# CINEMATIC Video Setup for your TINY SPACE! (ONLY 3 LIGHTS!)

All you have to do is pull the rods. Let me move a bit more backwards. This is it. It is super small and it is super easy to set up and it's also super easy to break down and I call this the pinch method because all you have to do is pinch a few times. Perfect if you have a temporary space. Now the one that I have put on my light right now is the Aperture Mini 3.
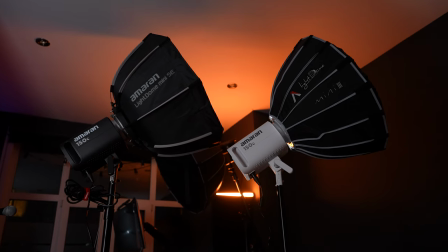Now this is just as small as the Amarin one. It is also super easy to set up but it comes with a grid whereas this one does not come with a grid.
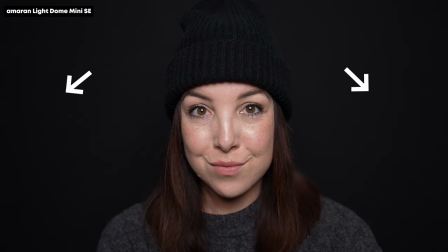Now what does the grid do? The grid helps with directing the light. So as you can see, it's more directed onto me and it's not spilling as much on the background.
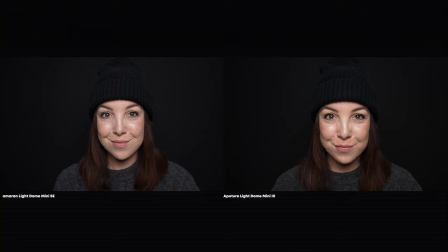So the Aperture Mini 3 would also be a really good option if you're looking for a small light dome and you have a little bit extra cash. The quality of the light that you're using and the softbox are really important, but what might actually be more important to make your setup look good is the placement of the light.
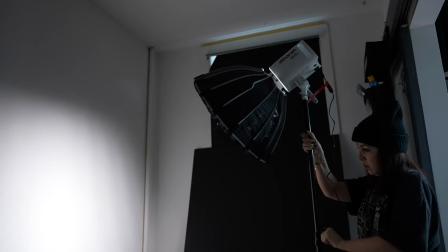I always put my light right in front of me and I angle it down just a little bit to light my face evenly and to avoid accentuating any imperfections.
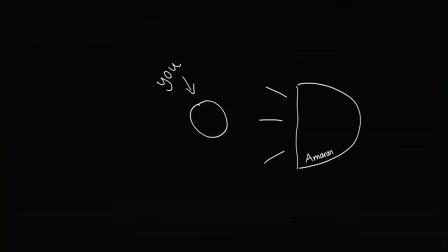Now if you want to go for a more cinematic look or a more dramatic looking look, then you can put the light on a 45 degree angle, which will create some shadows in your face,
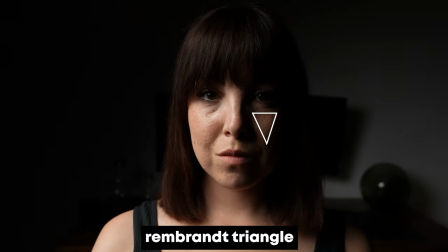but it will also create this little Rembrandt triangle that I've talked about in other videos, so I'll link them in the description if you want to learn more about that. A big challenge that we need to overcome in a small space is that we literally do not have any space to put a ton of light stands and cameras down, so I turned to YouTube,
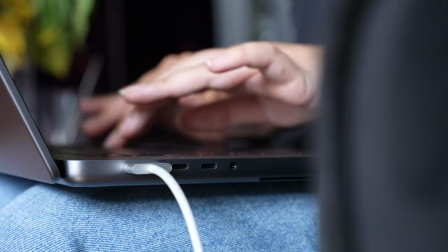because yes, I watch YouTube too, and I started looking for some solutions to minimize this setup. Now quite some people recommended to get the Manfrotto Magic Arm, but this thing is literally 300 bucks and it doesn't even come with a clamp that we can use to attach it to the light stand. So unless this is made out of actual magic, I would not know why we would spend this much money on it. Pretty sure it's great, but I kept on looking on Amazon and I actually found this mounting arm for just 30 bucks.
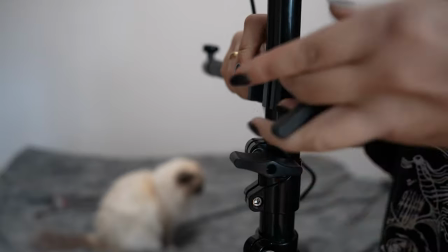Now for 30 bucks you can now mount your camera onto your light stand as it already comes with a clamp
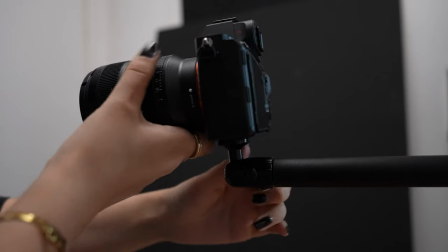and that will free up some floor space and just makes your setup a little bit cleaner and a little bit easier. I gotta admit, I kind of love this setup already because I really like moody, dark looking setups, but let's spice up the background a little bit. And the funnest and the easiest way to do this, in my opinion, is by using RGB tube lights. Now, ever since these were released, I have been using them, as you can see in every single YouTube video that I've made in the past few years. I love them so much and it's such an easy way to make your setup look really good.
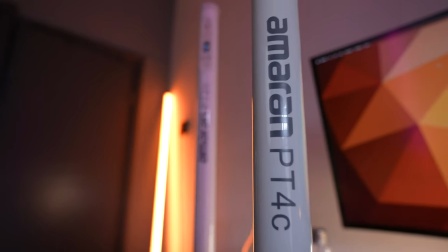Now this one specifically is a PT2C but Emoryn also has different sizes and they also have the T2C so without the pixel feature but in this case I'm going to be using the PT2C because I think it is the perfect size for our backdrop as our setup isn't super big.
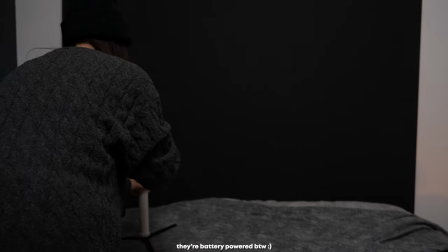I'm going to place this tube on a little tripod that actually comes with the tube and then I'm going to turn it to the backdrop to avoid any spilling on our face. As we talked about earlier in the video if you want to create depth in your video when you do not have a lot of depth going on, there's a few ways to still create some depth. And one of them is by using a lens with a wide aperture. We're shooting this video at an f2.8, which is already a nice depth of field in my opinion. But if you want to push it even more, you can use a lens at f1.8 or even f1.4 to create even more depth between you and your wall. And since this is a wooden backdrop, you can actually drill some holes in it. You can hang some things.
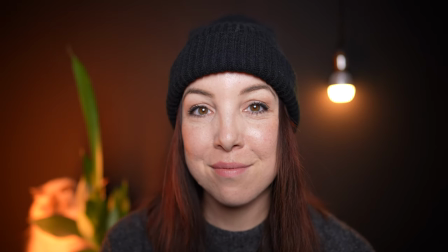You can add some plants to it and create different layers, which allows you to create some depth in your setup as well. However, I'm going to keep this super simple because I want to show you what you can do with just a few lights and no decorations. Having said that, I am actually going to use one piece of decoration, but it's a light bulb, so it counts.
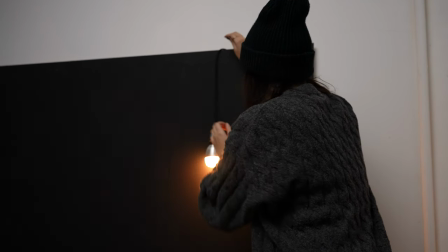Now, the light bulb that I chose is an Aputure B7C. If you want, honestly, you can just go for a regular light bulb like this. I actually bought a long one because I think that would look really good. For some reason, of course, as I'm filming this video. I completely lost it and it will probably surface when I'm done with this video. But the B7C is great because one, it is made for filmmaking.
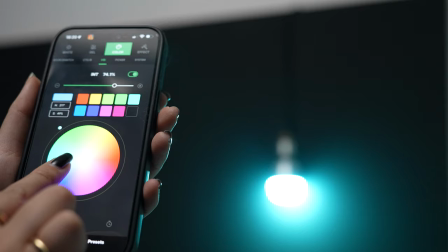Two, it is dimmable. And three, it's an RGB light. So that means that you do not just need to use like the warm light that comes from this, for example, but you can set it to every single light.
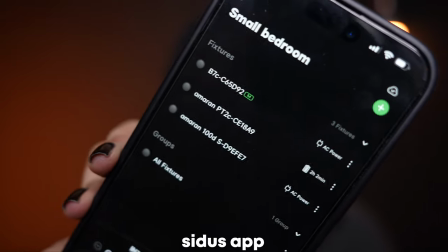This is the app that I use for all of my lights. It is the Sidus app. And as you can see, I call it a small bedroom.